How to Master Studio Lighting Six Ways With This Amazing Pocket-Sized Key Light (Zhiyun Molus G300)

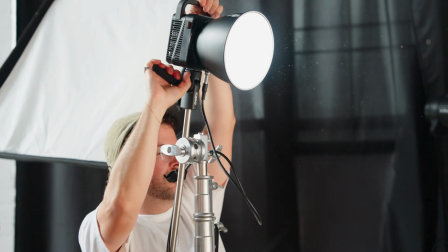Many beginning filmmakers find lighting super intimidating to learn. I think people get super into camera stuff before they get into lighting stuff in this day and age, just because it's a bit easier to take a camera around rather than lug a lighting package around.
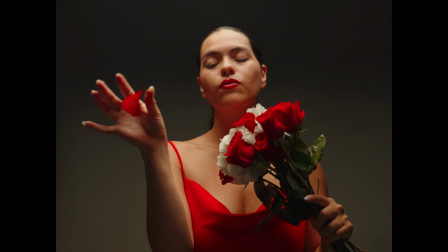And as a result of that, they really miss the aesthetic and storytelling benefits that you get from shaping light for your films. We're at the studio today in Williamsburg with our lovely model Bella. We're gonna shoot with the Zhiyun Molus G300 Light.
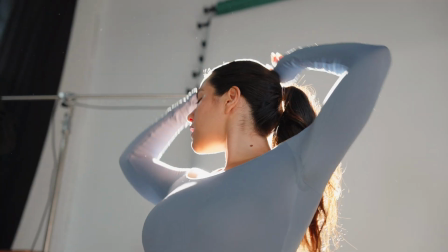It's a super dope new 300 watt to 500 watt, really portable light that is bicolor.
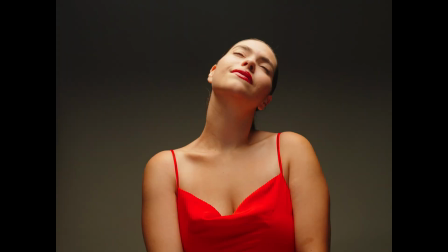And we're gonna show you how you can get 6 different looks out of this one light that fits in a backpack.
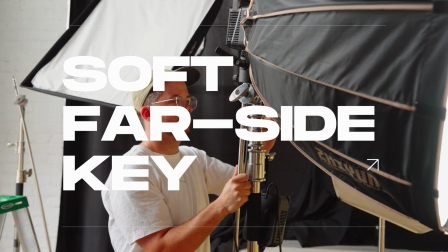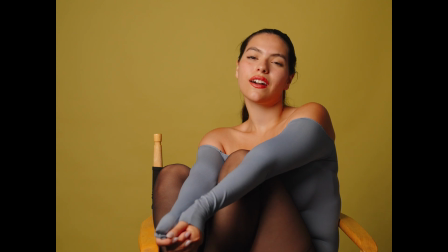A soft far side key is a large diffuse light source.
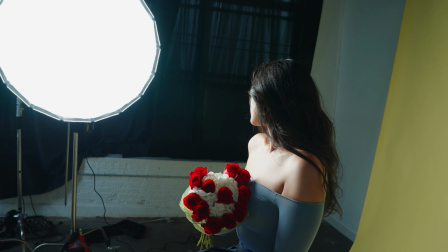It's positioned about 45 degrees from the camera, and because the light source is large, even though it's positioned at an angle, the light wraps nicely around the subject's face.
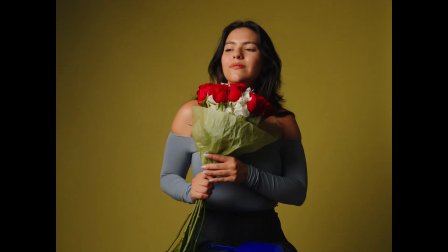This creates a very flattering look.
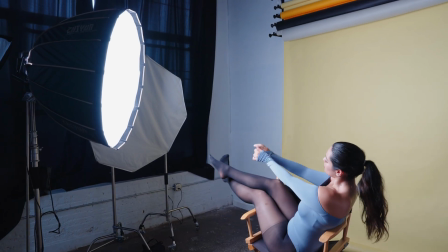This is also the most commonly used key light setup, and the signature characteristic of this setup is a bright key side that gradually rolls off to a shadow.
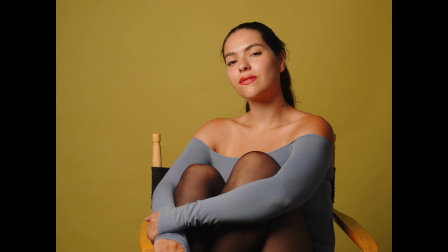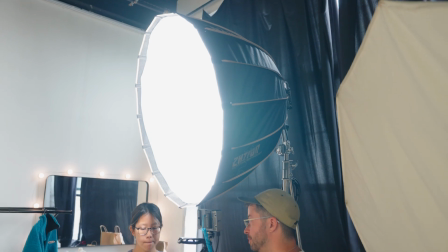This setup here is called butterfly lighting, and this is a very common beauty technique that's used a lot in like makeup commercials or skincare commercials.
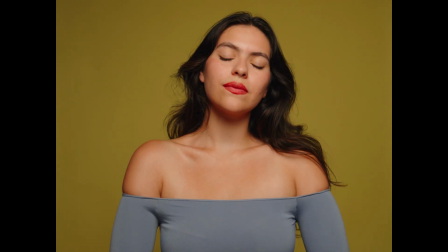Butterfly lighting creates shadows on both sides of the model's face, highlighting their eyebrows, nose, and cheekbones in a super photogenic way.
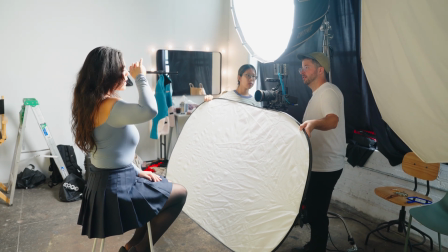To do this, you'll place your key light and softbox directly behind the camera, and you can use bounce to fill in the shadows under the model's nose and chin to taste.
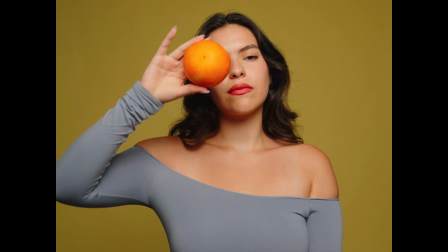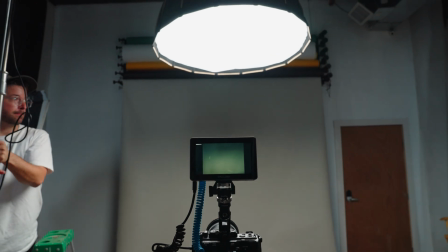In this lighting setup, we are using the Zhiyun softbox with the Molus flown overhead on a C-stand.
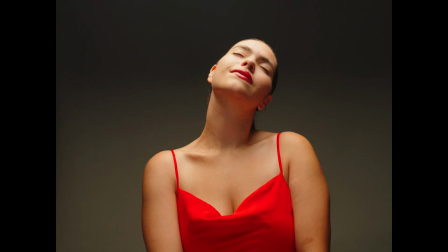This lighting is a little bit more dramatic. I feel like you would use this in like a scenario that is,
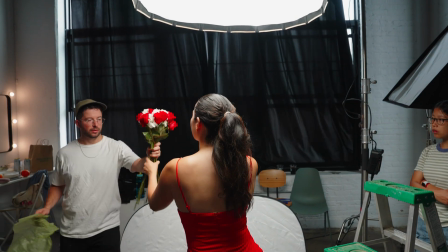calling for drama or calling for mystery or calling for something that has contrast in the way that this setup does.
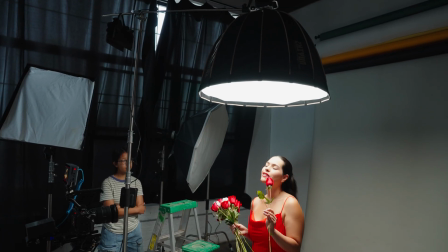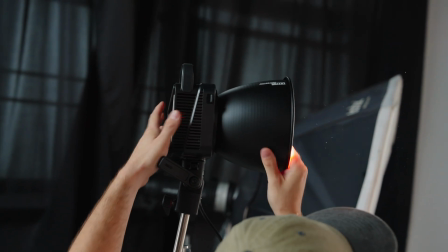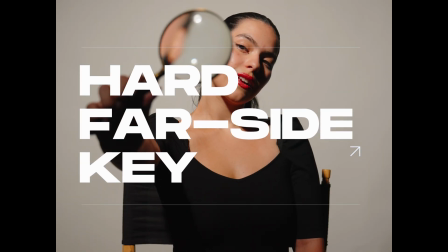Okay, so this is a hard far side key.
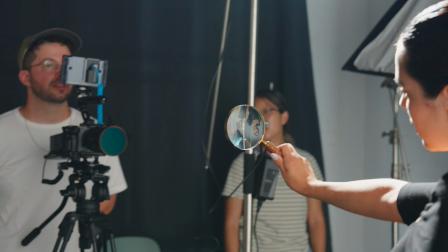So this is the same idea as what we did with the soft far side key, except we're using a bare light now.
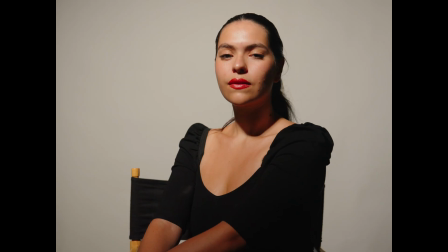Using hard light on a model is not as frequently embraced, which I don't know, I think it looks kind of cool.
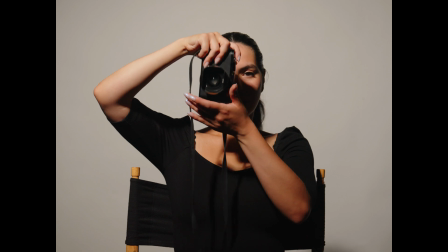I think that it kind of gives a sort of bold graphical look with the hard shadows and a super punchy, vibrant image. So I really like a hard far side key. Here we have the hard frontal key.
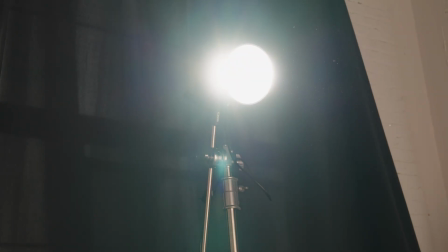So this is kind of similar to the butterfly light, except we are just using a bare bulb again.
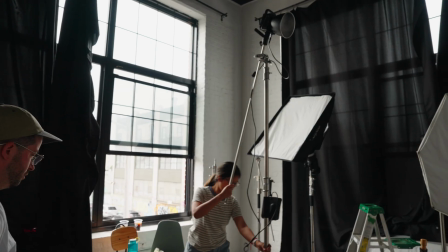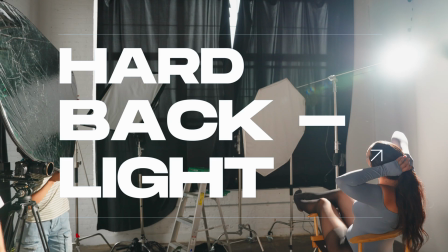The hard backlight. You can create this light with, again,
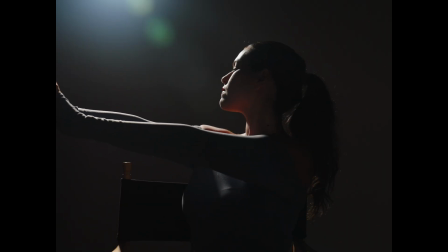just the Zhiyun G300 or any point source light with the reflector positioned behind the talent shooting towards lens.
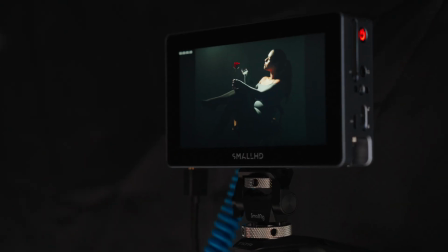It's a very high drama look that will introduce some tension and mystery, definitely way more so than a top-down light would.
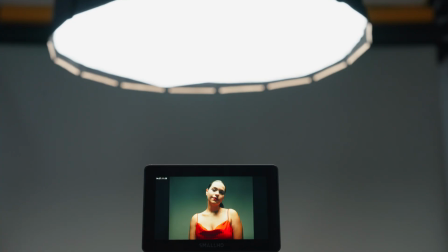These are 6 really rudimentary techniques that you can use for your projects with just one light and maybe some bounce if you need it. Could you do more with more lights? 100%, that's all you have. It's a pretty wide variety of looks that you can get with just one light. So I hope if you're trying to get inspired to shoot something and you're kind of sick of doing the same lighting and you have limited resources, I hope that this is inspiring you to try something new.